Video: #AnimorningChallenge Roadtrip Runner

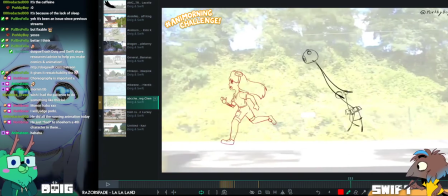1875s
Yeah, the foot position is really difficult to track.
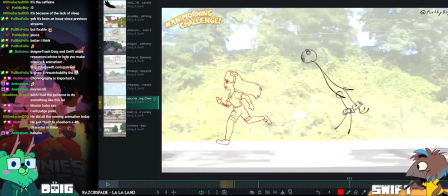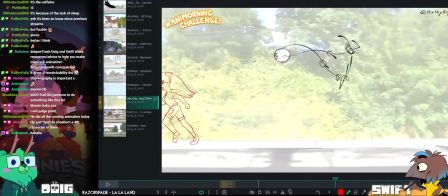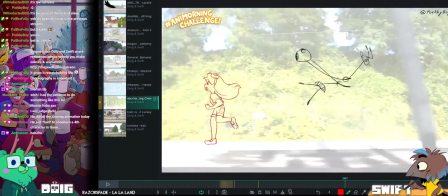1890s
I can see that you're using landmarks on the background to keep foot in the right position, so it should be right.
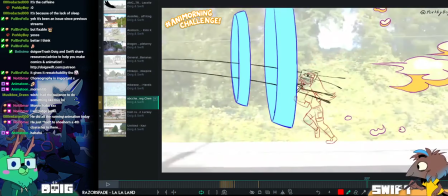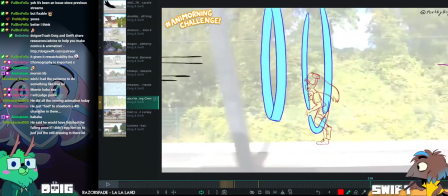1903s
Maybe it's here in this stumble as well. There's a little bit of a cheat happening.
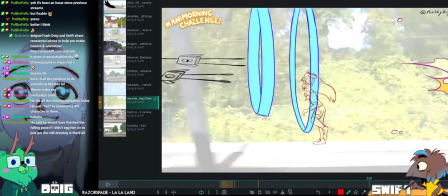1913s
Like, it feels like she should, if she's slamming that foot down, that back foot down, it should probably be a little further along
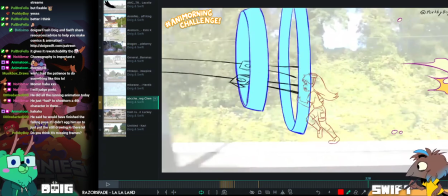1922s
on the ground, this, because she's kind of catching herself from falling almost with the stumble,
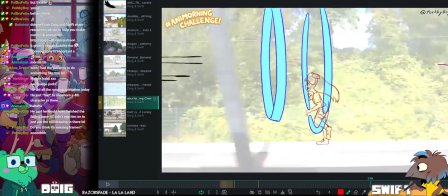1927s
right?
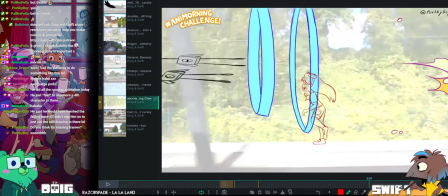1931s
Orky asks, do you think it's missing frames? On the run?
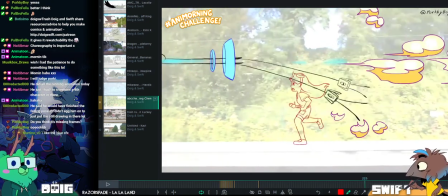1937s
I'm not sure. Whatever you were talking about. I zoomed out.
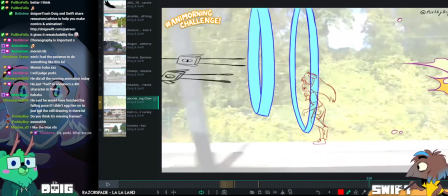1944s
I don't feel like it's missing frames on the run, to be honest. Let me just have a look at the run again.
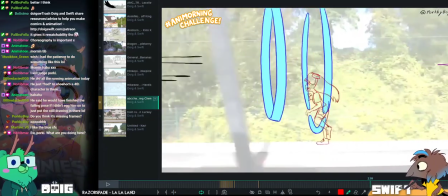1954s
No, I think it's okay. I think the problem that I'm feeling is that the positions don't feel extreme enough.
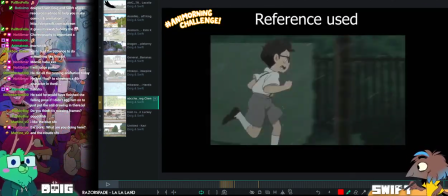1963s
Based on the reference as well, if this is the feeling that you're going for, I love this.
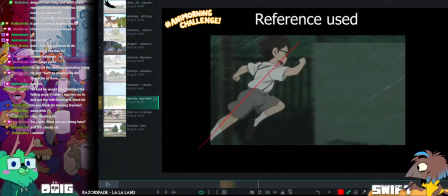1969s
Look at that amazing line of action.
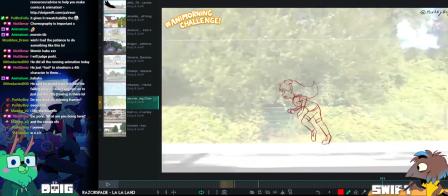1975s
So she feels like she's doing more of a jog. Yeah.
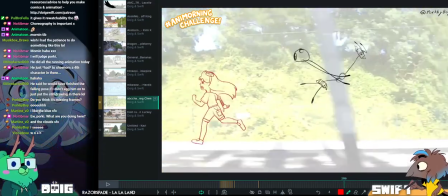1978s
But the speed of the footage implies that she should be more running.
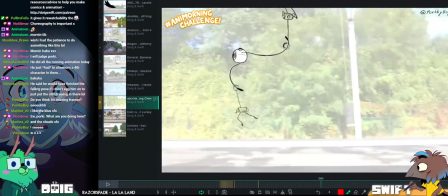1984s
Is that what you're seeing? Yeah, although I'm still battling with my feelings that maybe she's not keeping pace with the footage,
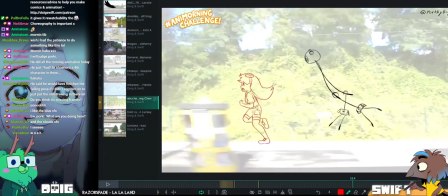1991s
but she is, because I'm looking at her foot placement, and her foot placement is matching the footage.
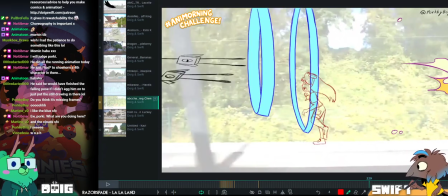1998s
So this little bit here, she is like, it feels like she should maybe be a little bit further along here if she's slammed her foot down.
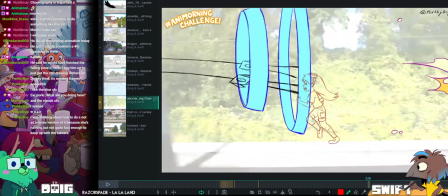2007s
So I'm looking at this little bit of the background here.
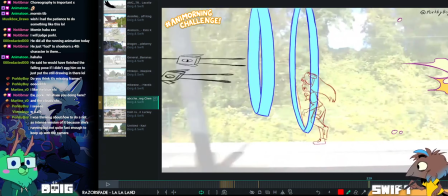2012s
That's what I was gonna say. Porgy's saying, I was thinking of how to do it as a not intense version of it, because she's running too, but not quite fast enough to keep up with the camera.
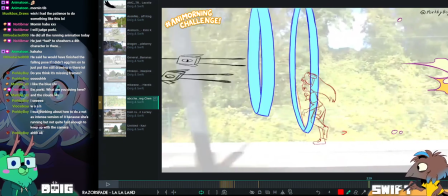2021s
So it's intentionally less intense of a run. Okay. Let me just read that in the chat again.
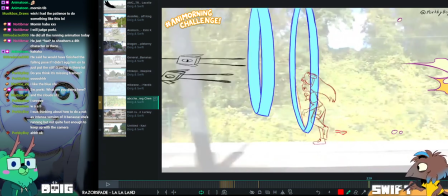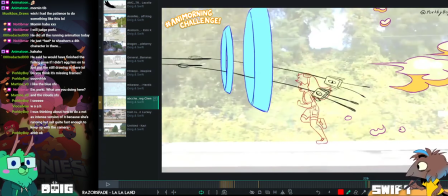2037s
Also, if you like what you're seeing here and you want to see more of Porky's animation, you can find his Twitter over here.
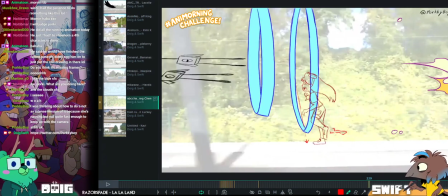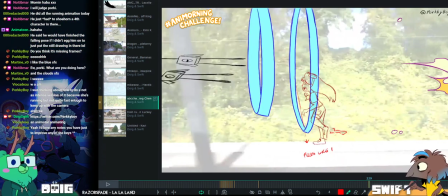2049s
Feels like foot from stumble, or like the body in general.
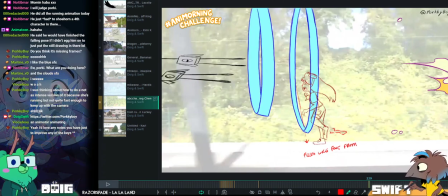2057s
You could probably just move this frame forward a little bit, because if she's slamming the foot down, it implies she's catching herself and stopping herself from falling.
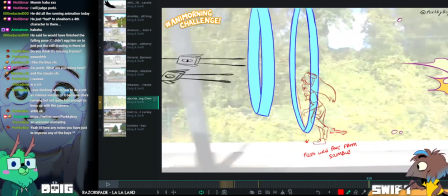2067s
Which it makes sense to me would be like a step more forward in a less controlled way.
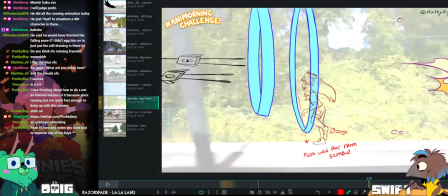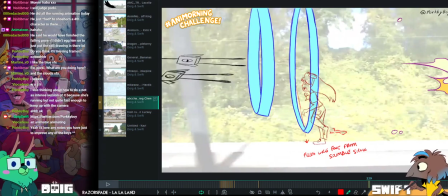2080s
Should be catching her. trying to think of all the ways that a trip and a fall can occur.
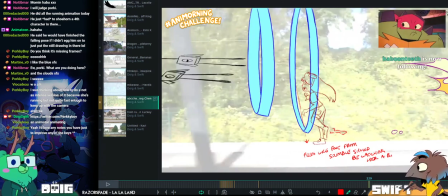2093s
There's like,
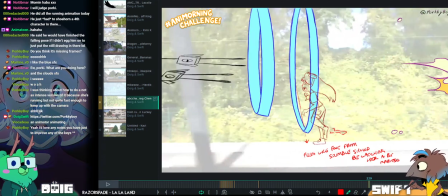2095s
if you've ever stood on your lace and tried to lift your foot, there's a point where you can't move your foot as far as you expect.
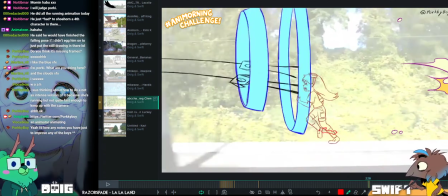2103s
Mm-hmm. And so you have to like throw out your leg in a way that you weren't expecting.
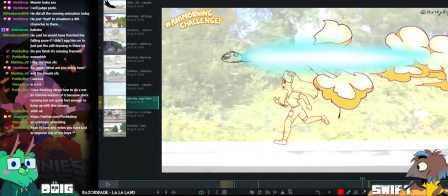2109s
There's something blocking your foot, so you trip that's when you trip over something. So your foot hits and it can't go the full way to catch yourself.
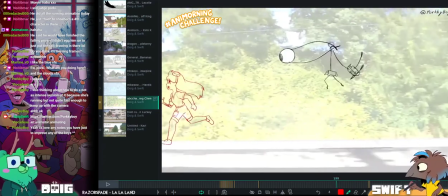2122s
There is your foot lands on a surface that you don't have the traction that you were expecting,
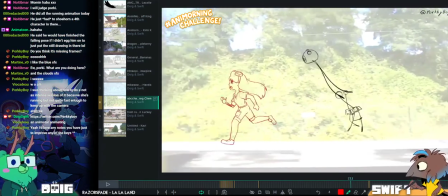2129s
and so it slides forward, back, left or right. Which like ruins your gait.
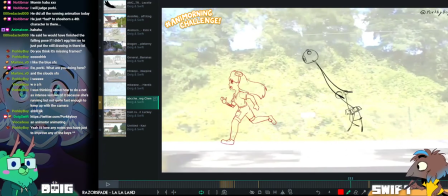2135s
And then is there any other ways you can think of? When you just stumble over your feet.
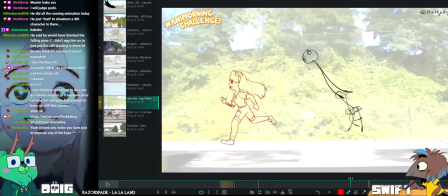2140s
When you kick your own foot. You know, when you're super tired and your legs aren't functioning as you want them to be. Mm. Or you're distracted by something. Yeah.
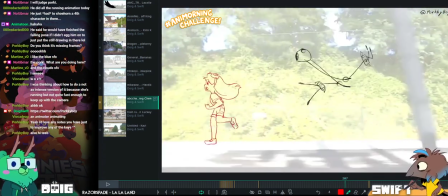2151s
So yeah, when it comes to this run and doing a less intense version of it,
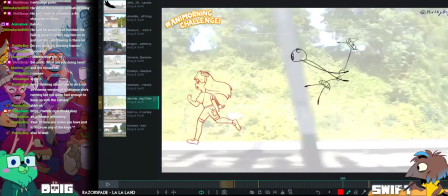2159s
I think you're pretty successful in that.
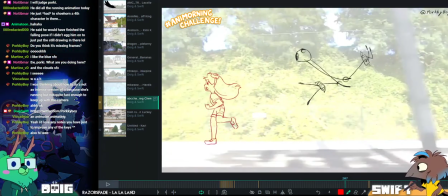2163s
But there's some feet positions here that I feel like you need to maintain to make it feel like a run.
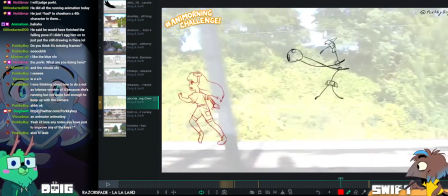2171s
So the contact position with the leg slightly bent, I would straighten that leg out.
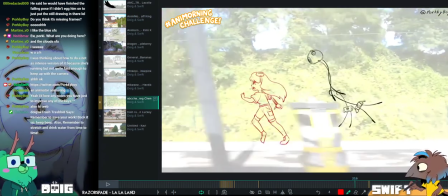2181s
And also one of the things about a run that makes it a run,
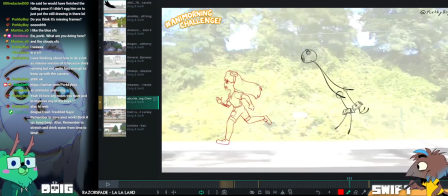2185s
the difference between a run and a walk is a run, you have both legs off the...
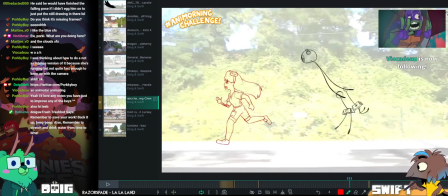2191s
Sorry, both feet off the floor at the same time. Whereas with a walk, your feet never leave the floor.
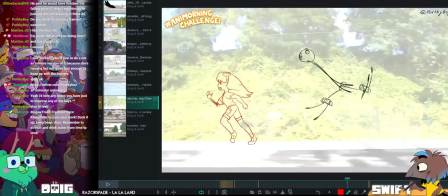2197s
And with this run, there's not any air time to it. Which makes it feel weirdly like a walk, even though it's a run.
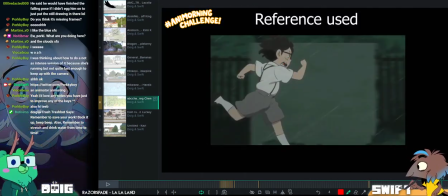2208s
Ah, so that's the missing frame then. Potentially. Although, look at this Ghibli one.
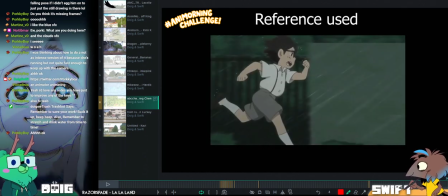2217s
There's not really air time here. I think maybe because the positions are so energetic, you're still getting that feeling.
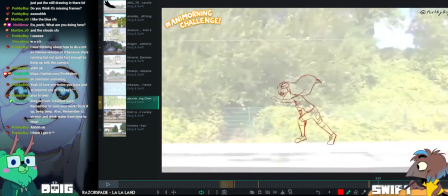2225s
So maybe we can do a similar thing here.
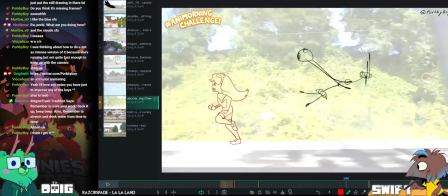2230s
I think you could potentially say that the lifted knee is your like air time.
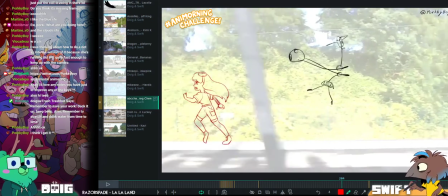2238s
Yeah. Like the lifted knee in the Ghibli one would fall here.
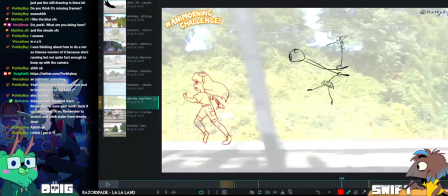2243s
Yeah. You would have this kind of position.
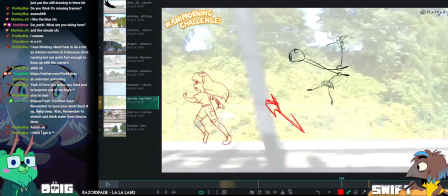2251s
Look at this amazing drawing, guys. Incredible. Just incredible. Short hands are good.
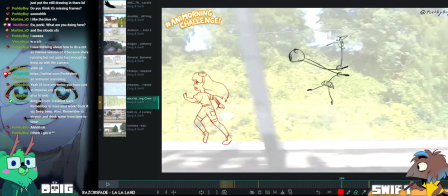2258s
Yeah. So, let me show you what I mean. So,
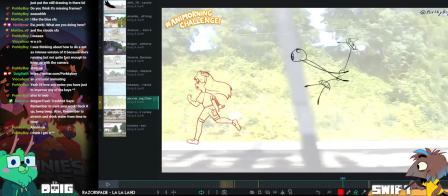2266s
the leg doesn't feel like it's stretching far enough forward for the run to feel like a run.
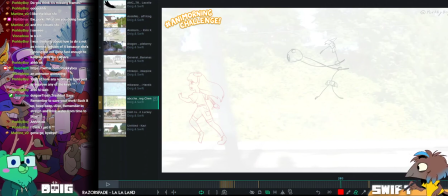2273s
So, let me show ye. So, even if we're having a less extreme version of the Ghibli run,
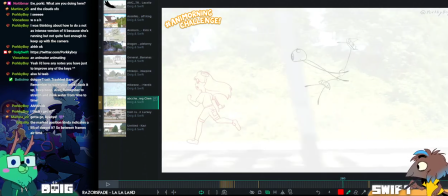2283s
there's still certain things that we need.
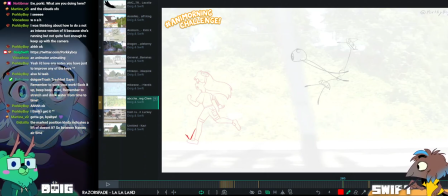2288s
And a straight leg on the contact, I think, is one of them.
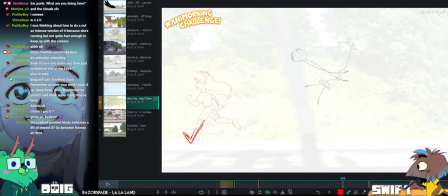2296s
I'm trying to say enjoy your work, Martin.
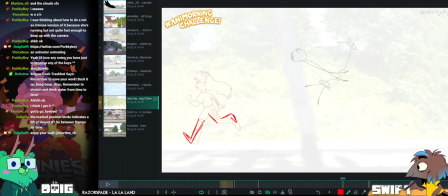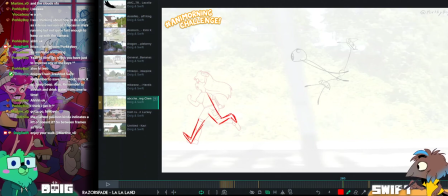2312s
And then we're getting this nice curve going through the back here. And you kind of want that to follow up into the neck as well.
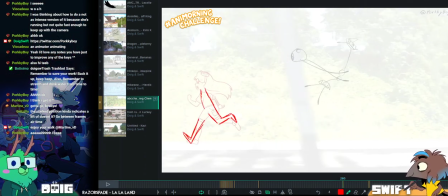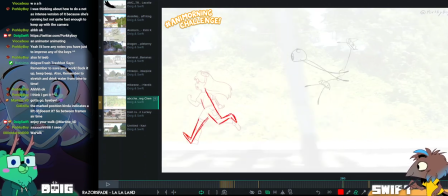2329s
Yeah, I tried to say walk and it came out work.
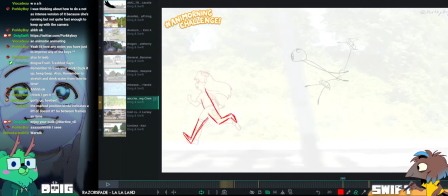2334s
So it came out world. Enjoy your work! Walk sounds amazing, seriously.
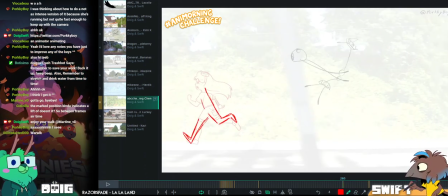2341s
Yeah, I said that. That sounds like a good morning routine. Can I make this drawing hold?
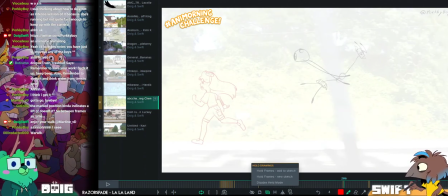2349s
Actually, I might not want it to, because it needs to shift with the camera.
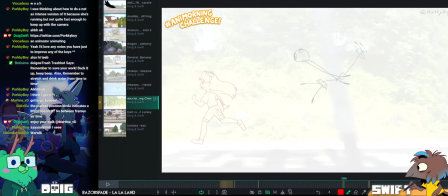2357s
So we have that, and then on the position here, the passing position, because it's directly after your contact, it's also serving as your weight.
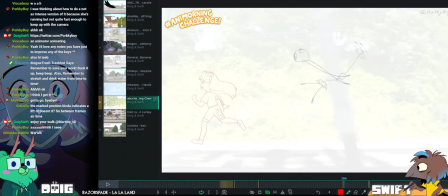2368s
So you want the leg to be more bent here.